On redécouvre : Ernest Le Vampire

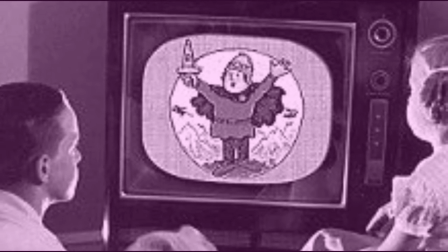(0:11)
Dans cet épisode, on redécouvre, il sera question de séries animées télévisuelles pour enfants.
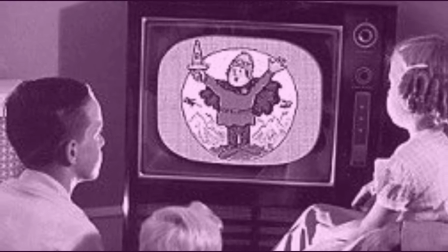(0:16)
Si l'on exclut le genre éducatif, le dessin animé pour enfants peut se résumer à un simple divertissement.
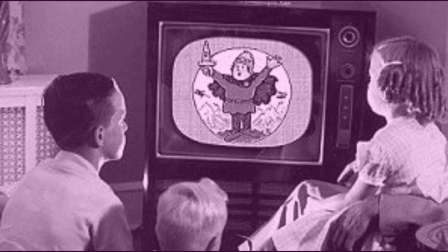(0:21)
Et nombreux sont les créateurs qui ne se gênent pas pour façonner des cartoons aux histoires stéréotypées, illustrées avec des couleurs criardes ou des animations bâclées.
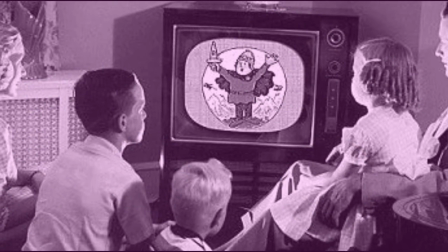(0:29)
Il n'y a qu'à allumer sa télé au petit matin pour s'en rendre compte. Pourtant, quand il ne prend pas son audience pour une masse d'attardés à hypnotiser,
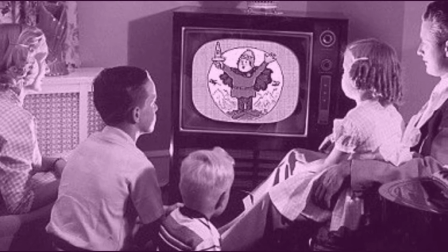(0:37)
la série pour enfants peut évidemment être une oeuvre artistique à part entière et c'est le cas du
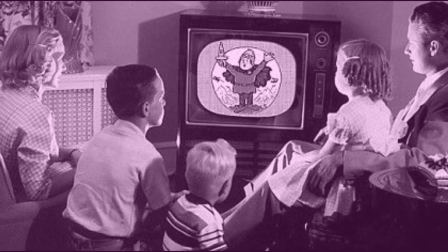(0:42)
sujet de notre épisode d'aujourd'hui ernest le vampire une pépite de l'animation française
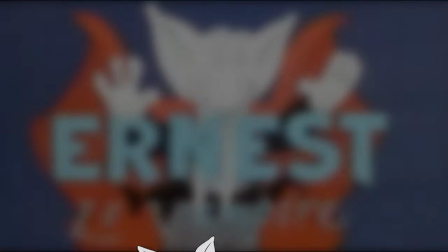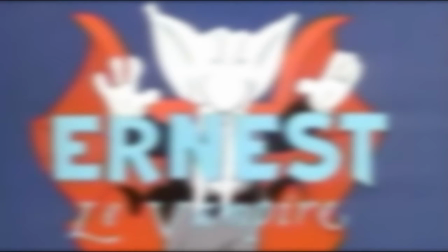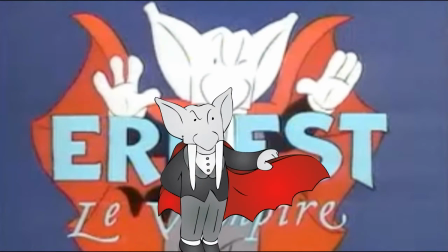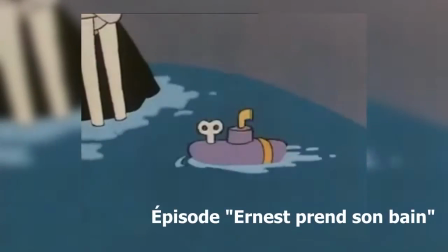(1:02)
ernest le vampire est une mini série diffusée pour la première fois de 89 à 91 sur fr3 elle a compté
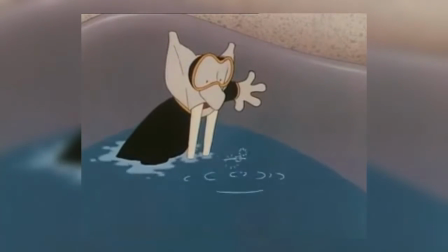(1:09)
117 épisodes d'une durée moyenne de deux minutes ernest a été imaginé par l'auteur et scénariste François Bruel,
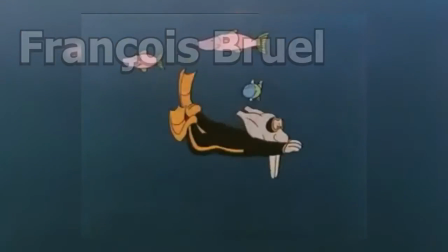(1:16)
qui a donné à son personnage les traits d'un petit vampire muet et atypique.
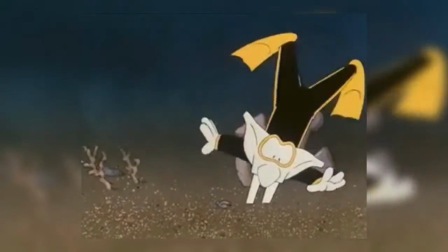(1:20)
Chaque épisode suit la même trame, on y voit le solitaire Ernest vaqué à diverses occupations, avant d'être pris dans une succession de rebondissements rocambolesques.
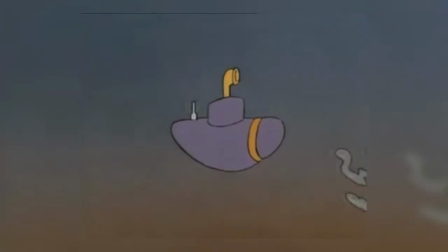(1:29)
Et, quand il est au plus mal, il finit par se réveiller de son cauchemar dans son cercle.
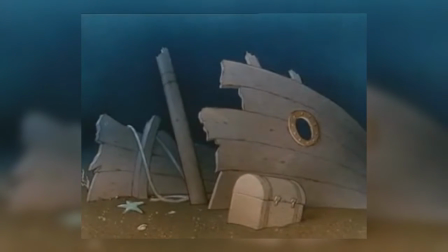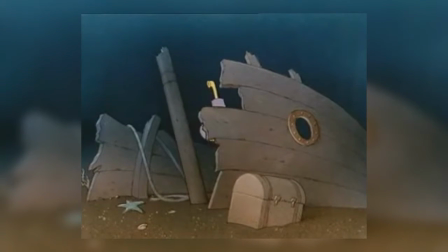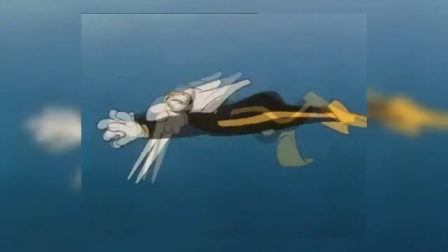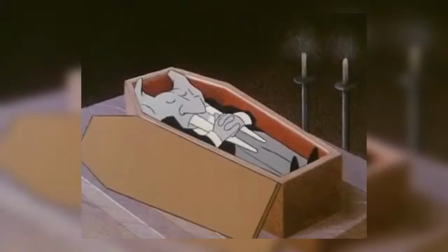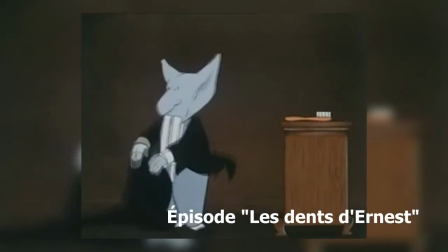(2:15)
Après ce préambule, on va maintenant essayer de comprendre pourquoi ce dessin animé est un véritable petit chef d'oeuvre.
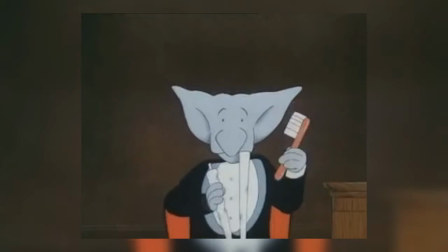(2:21)
D'abord, parce qu'Ernest est un personnage très bien écrit. Au départ, son auteur avoue l'avoir créé un peu par hasard.
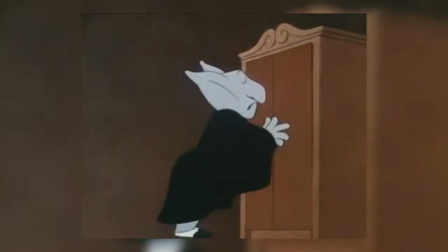(2:27)
Ses traits étranges, entre l'éléphant et le morse, lui donnent un air intriguant. Sa personnalité est tout aussi singulière.
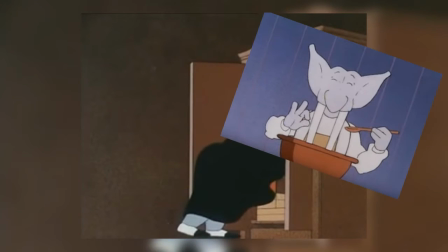(2:34)
Elle mélange d'un côté le stéréotype classique du vampire romantique, avec ses manières raffinées et son grand château, et de l'autre côté, une attitude très burlesque.
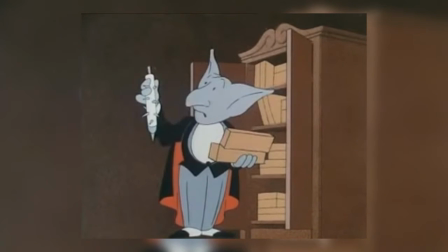(2:43)
Il est maladroit, il perd souvent son pantalon, et il n'est pas très doué pour dénicher ses victimes, comme cette belle rousse qu'il ne peut jamais atteindre.
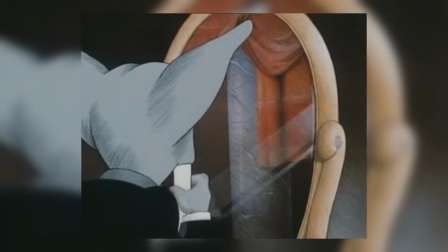(2:50)
Ses caractéristiques peuvent rappeler un personnage né environ à la même époque, mais de l'autre côté de la manche, le fameux Wallace de Wallace et Gromit.
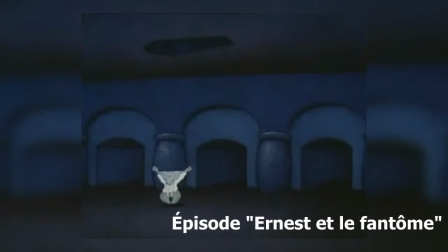(2:59)
Parlons maintenant de l'ambiance graphique. Le dessin a peut-être pris un petit coup de vieux, mais il reste tout de même très expressif.
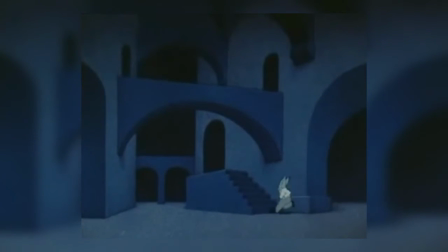(3:06)
Les décors sont immenses, rigides, vides et renforcent le sentiment de solitude d'Ernest. L'atmosphère générale et la palette de couleurs utilisées, elles, sont très sombres, surtout dans le cadre d'un dessin animé pour enfants.
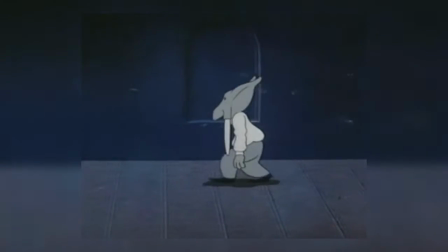(3:18)
Mais ce parti pris d'un environnement lugubre ne sert pas qu'à créer la peur, même s'il y contribue.
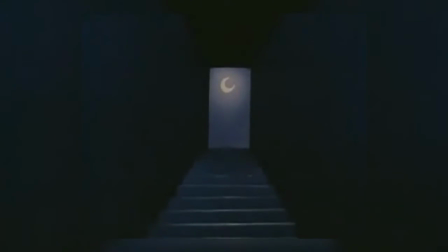(3:23)
En fait, il s'intègre avant tout dans une démarche poétique, pleine de mélancolie.
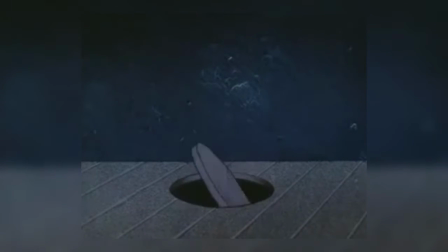(3:28)
Et oui, chez Ernest, tout n'est pas rose, mais rien n'est réellement agressif ou déprimant.
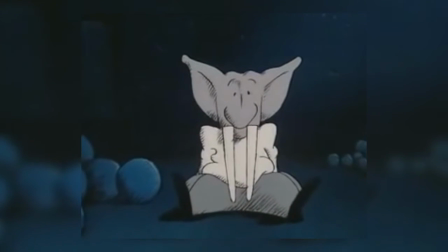(3:33)
Et c'est justement le jeu constant entre les gags burlesques et une ambiance noire qui donne tout son charme à la série de François Bruel.
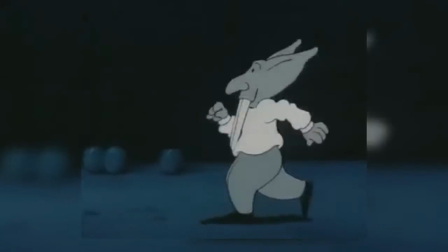(3:39)
Et on peut faire ici une petite parenthèse pour parler de la magnifique musique composée par Gabriel Yared.
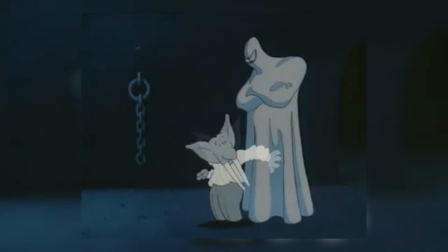(3:45)
Toujours parfaitement à sa place, elle rythme aussi bien un gag façon Looney Tunes qu'elle n'habille subtilement une atmosphère feutrée.